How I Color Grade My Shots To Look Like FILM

What is up, nerds? Today I'm going to show you exactly how I color graded this clip in DaVinci Resolve, and if you wait until like the middle end of the video, I'm going to show you a little bit of secret sauce that I use to like really make the shot pop and stand out from everyone else on Instagram, YouTube, TikTok, whatever social media platform. So let's get right into it.
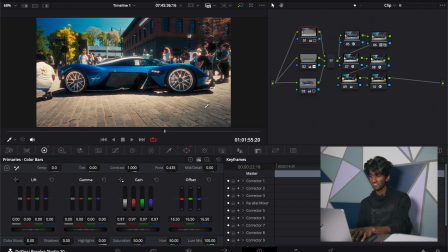0:16 So hopping straight in, we can see that we have 10 nodes. It's not that much, but it is more than normal as well. And also before we proceed, I do want to say that I'm not like a professional color grader or like colorist, whatever you want to call it at all. I just eyeball it, and if I like the way it looks, then I like the way it looks. I don't really go into the nitty gritty of like, oh my God, like this gray value is in the wrong place and this red value is in the wrong place. I just look at it. If it looks good, it looks good. And if I like it, I call it a day.
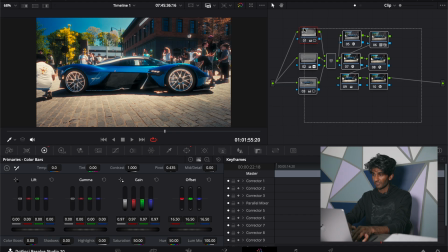0:48 So just wanted to get that out of the way. Let's continue with the video. All right, first things first, let's turn off all the nodes here and turn on the first node.
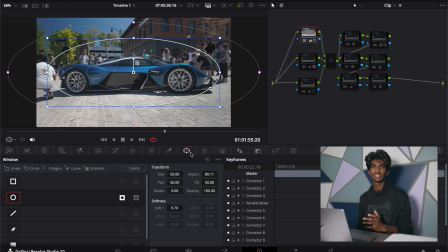0:54 The first node, as you can see, it's just a radial mask, nothing crazy. If we go into the color tab, we can see that we just turn down the brightness a little bit, but that's literally it.
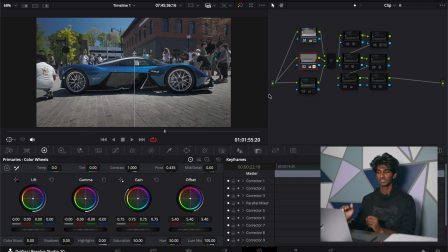1:06 Second node is another mask. This one from the bottom going to the top.
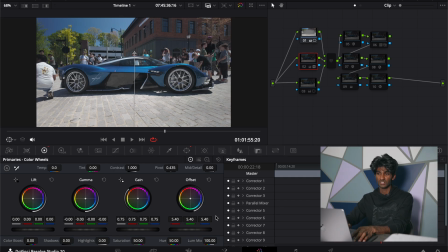1:10 This one also just turns down the exposure because that concrete in the bottom, way too bright.
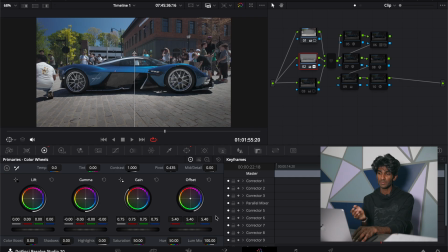1:16 And later in the edit, I'll show you maybe if I remember, it actually gets way too bright. It starts overexposing, so I like to dial down the exposure on it beforehand. And then the third node is, you can barely even tell, but it's another radial mask on the car, and it makes it just a little bit more brighter.
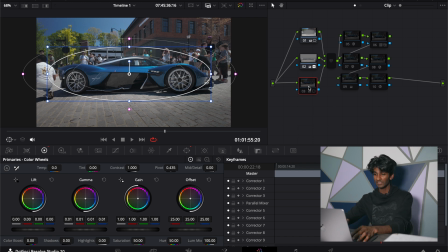1:32 It just makes it pop that a little bit more. Can you really tell the difference of it? Honestly, no. But when I was actually color grading it, it was something that I did and I liked the way it looked.
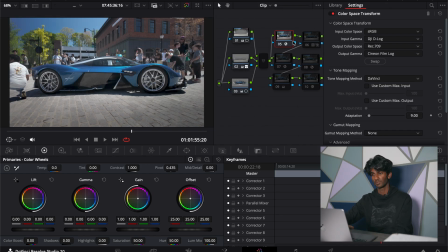1:42 So we're gonna keep it. All right, fifth node is a color space transform. So this turns the log footage into Rec 709. It actually doesn't do much here. Oh, this one, actually, I turn it from log to log. So as you can see, the input color space is RGB. The input gamma is D-log because I recorded this in D-log.
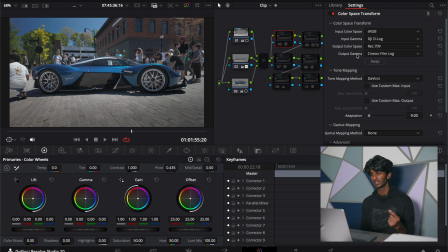2:01 And then the color space is Rec 709, but I put the output gamma as Cineon film log because I'm gonna use one of the DaVinci Resolve 2383 Kodak LUTs, and the best way to use that LUT is to convert your footage into Cineon film log. So I converted from basically log to log.
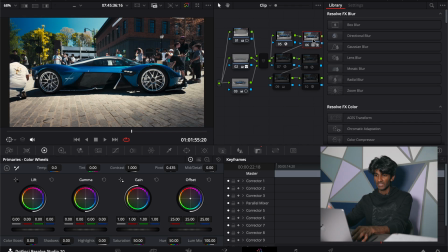2:20 And then in the sixth node, which is right after the color space transform, is where we add that that LUT.
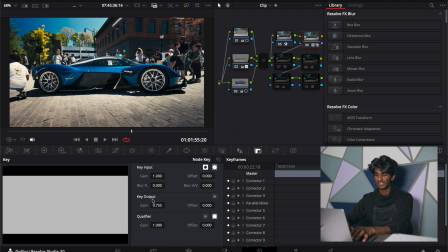2:27 Now, as you can see, it's really strong. Now, there are ways to dial it back, which I have done here. You can see the key output gain is at 0.75 instead of 1,
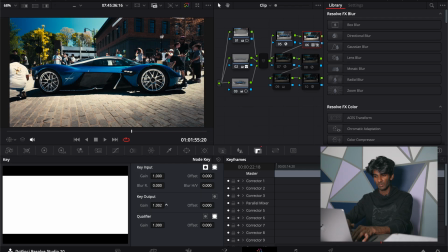2:35 and that just turns down the LUT a little bit more because it was way too strong, even stronger than this beforehand.
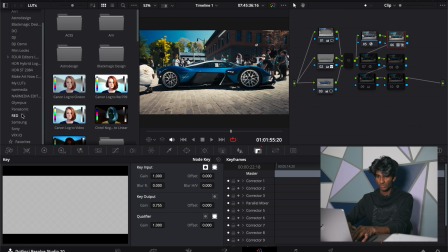2:42 And I don't know exactly what LUT this is. I'm pretty sure it's the 2383 LUT.
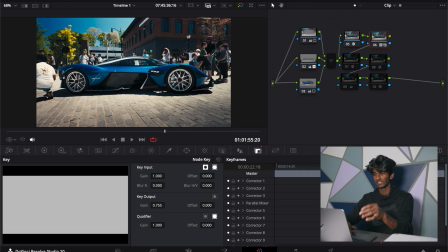2:49 I don't know which one, but it's one of them. You'll see it. They all look relatively similar.
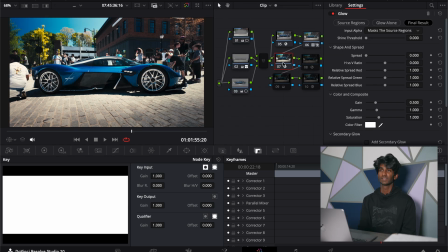2:54 And then in the seventh node, I add a glow. Now, this is like a secret that not many people know, but if you want to add contrast in a very subtle but still strong way, a good way to do it is with glow. So what you want to do, this is a really underground way of adding contrast, is you put the glow,
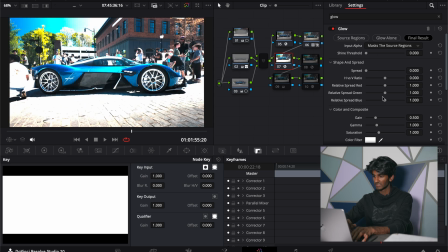3:12 you put the shine threshold to 0, spread 0, and then you go into advanced controls,
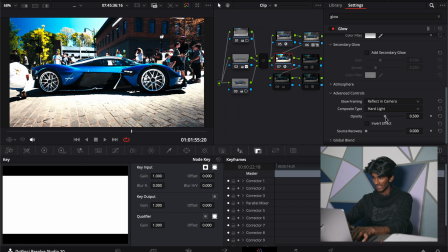3:18 go to composite type, do hard light, and then just turn it up and down until you like it.
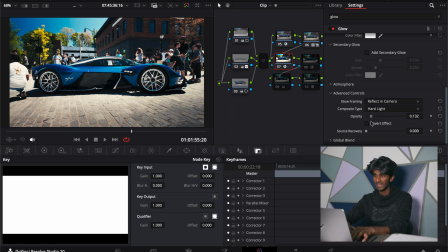3:23 And it adds contrast. I don't know the exact technical term for it, but it adds contrast to the midtones without desaturating or saturating the colors or something like that. It looks better than normally just putting the contrast slider up. And I use curves sometimes for contrast, but this is my favorite way of doing contrast.
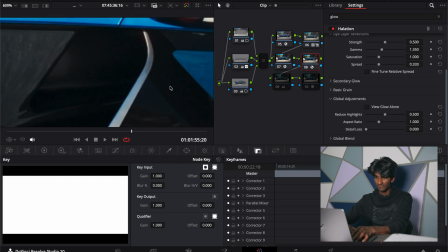3:41 Next one is halation, so you can barely even tell, but there's a very slight bit of halation that I added, as you can see right here.
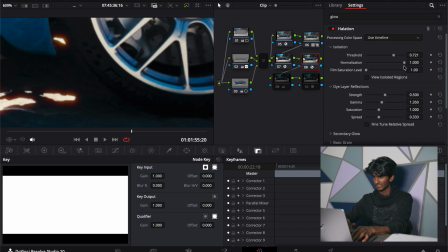3:49 And if you want to copy my halation settings, it's right here. I don't really do anything crazy with it.
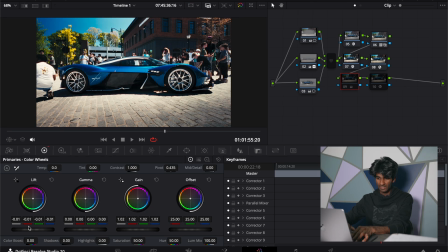3:54 Okay, in ninth node, I just literally decrease the lift a little bit and add a little bit of gain. So just decrease that contrast ever so slightly. And that's for the 10th node, which is where the secret sauce happens.
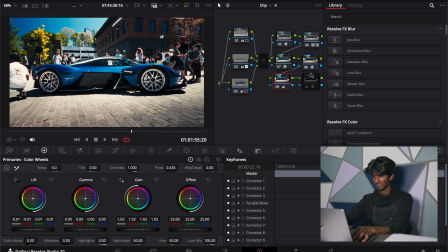4:06 Now, you might have heard of this software, but it's called Dehancer.